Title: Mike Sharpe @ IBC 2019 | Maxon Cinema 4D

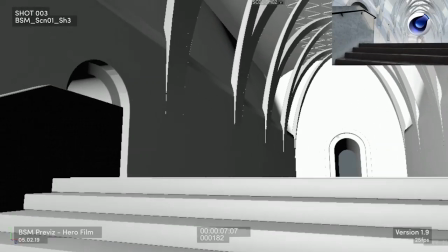But again, just very quickly able to start to visualise how long each shot would be and you'll see that it's
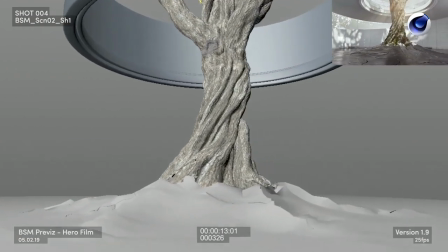quite close to the final film in the top right hand corner but sometimes shots do vary in length.
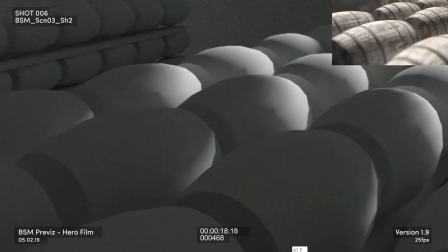I think most of the shots are the same. There may be one extra shot in the final film that wasn't in the previous, I can't remember.
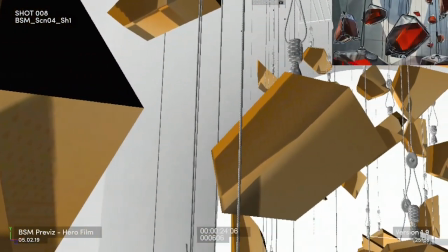But it's a very good way of starting to go from obviously from your
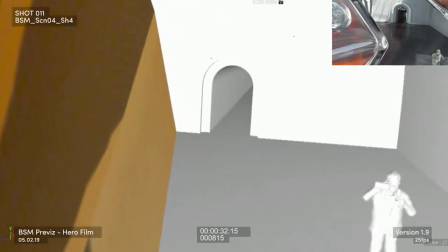out everything. Especially if you're working on strict timelines for TV commercials.
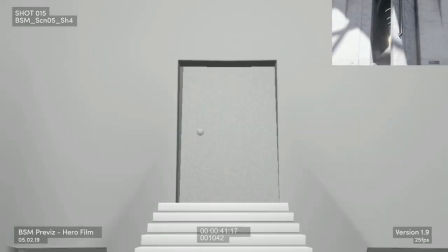And you get a real sense for the film, even if it is crude. And it's very helpful for clients of course to be able to see it in this way.
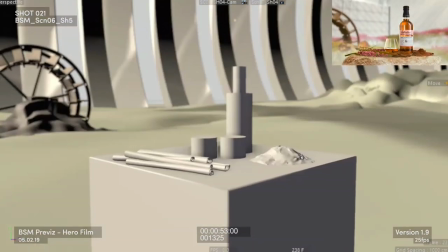Because it wasn't until much later that we had all the models and the kit of parts we needed to actually assemble the film.
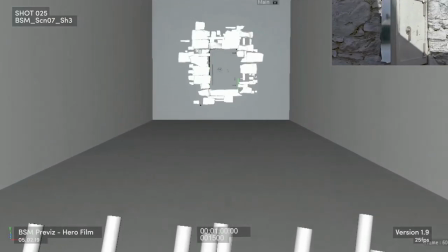We spent probably two months. We had six visual effects artists, most 3D motion design artists working on this.
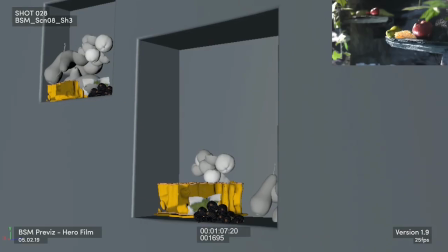So not a huge team, so it took us a couple of months to get through all the stuff we needed to create to start assembling the scenes.
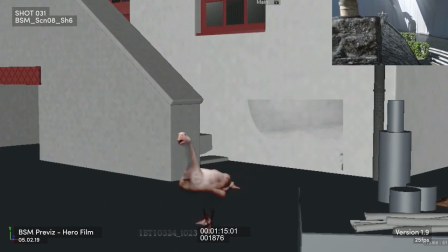But again, the previs will tell us what's going to be in each shot and how much you're actually going to see, whether you need to model it very,
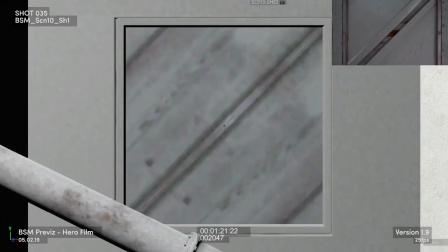very high poly or whether you can get away with doing something in substance painter that gives it the illusion of geometry.
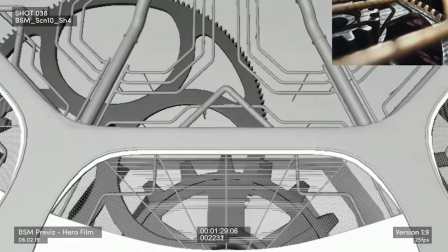Passed down the generations. Every bottle of Glen Talkers made by the strength of hand-wielded tools, crafting its flavour.
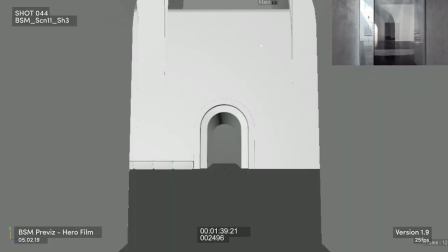We spent quite a long time on the pre-viz. Why is all the modelling going on? Myself and our senior animator, Ryan, will be working on this pre-viz a lot.
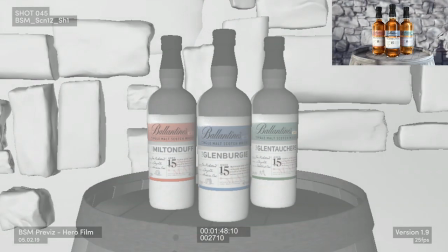And I suppose that's where my directing background comes in. And start trying to work it out like a film. So, probably a good six weeks working on the previous back and forth with the client, while all the modelling is going on, until that's approved. So I'll walk you through some of the key scenes in the film, starting with the hallway.
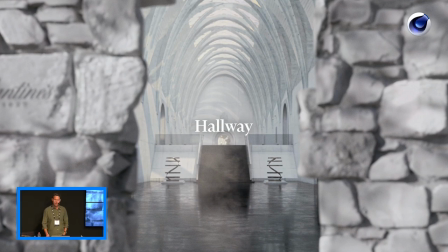This is something that I perhaps think we, in general, the architecture in this film, we probably overlooked when we accepted the project,
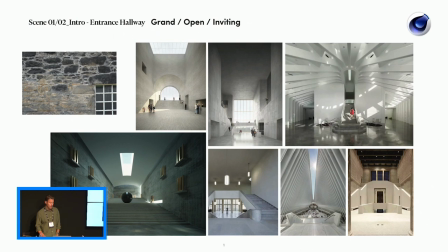just the amount of work it would take to try and design a building. We had to look around at a lot of references. Where's the light source coming from? What's the design? The client wanted it to have this blend, because we're talking with a blended whiskey.
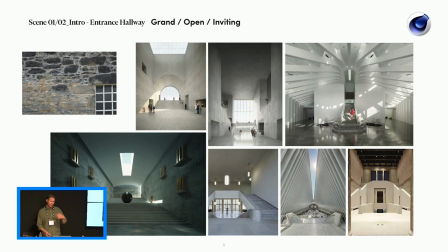They wanted this blend between old and new. And somewhere in the architecture, they liked the idea that things were twisting a little bit, the idea that things were blending together.
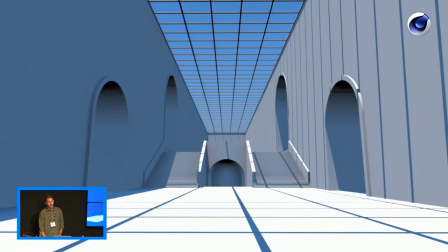So we went, just for the hallway, we went through countless iterations of ideas.
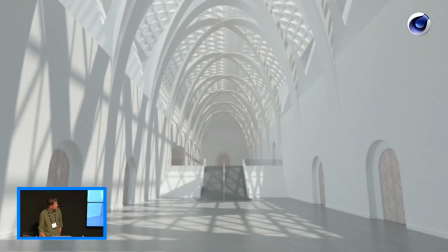This went a bit Tim Burton at one point until we got the right sort of
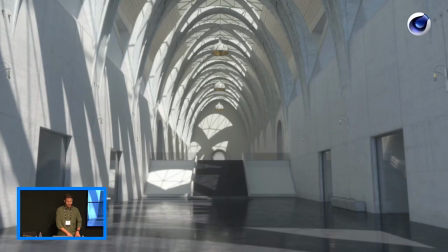feel I think for heritage and modernity sort of blending together.
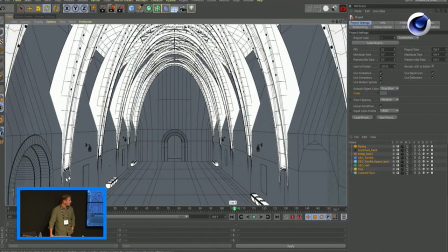So modelling something like this as well I think it's easy to overlook that you're not just looking at the shot that you're looking through the camera.
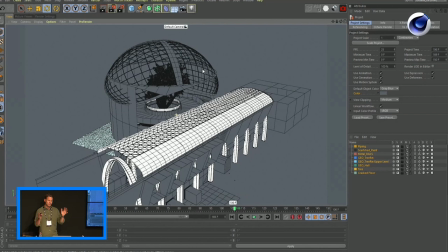What I mean by that is we had to conceive it outside of just the shot that you're looking at in the film because we wanted, like I said before, where's the light going to come from? How are we going to move through this space? Where's the exit? Where's the entrance? Where's the next room? The tree room is next door. And we wanted there to be a correlation to each room that you go through in this journey.
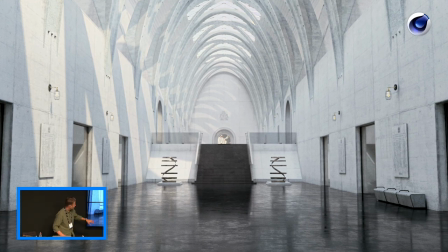So this is where we ended up for this. We had sort of very polished concrete floor, more modern walls, perhaps a little bleached out on the screen, but then we had these girders that twisted together in this archway and a lattice roof and there's some woodwork up the top as well. So mixing our textures quite a lot to give us that sort of blend.
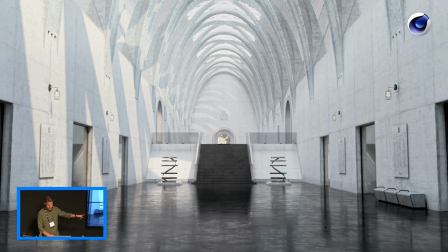And then towards the end we put in these benches, which small details like that still had to be designed, probably five or six different benches that we tried out, and the lights, but they suddenly gave it a sense of scale. I think before that you didn't really understand the registration of the room or how big it was.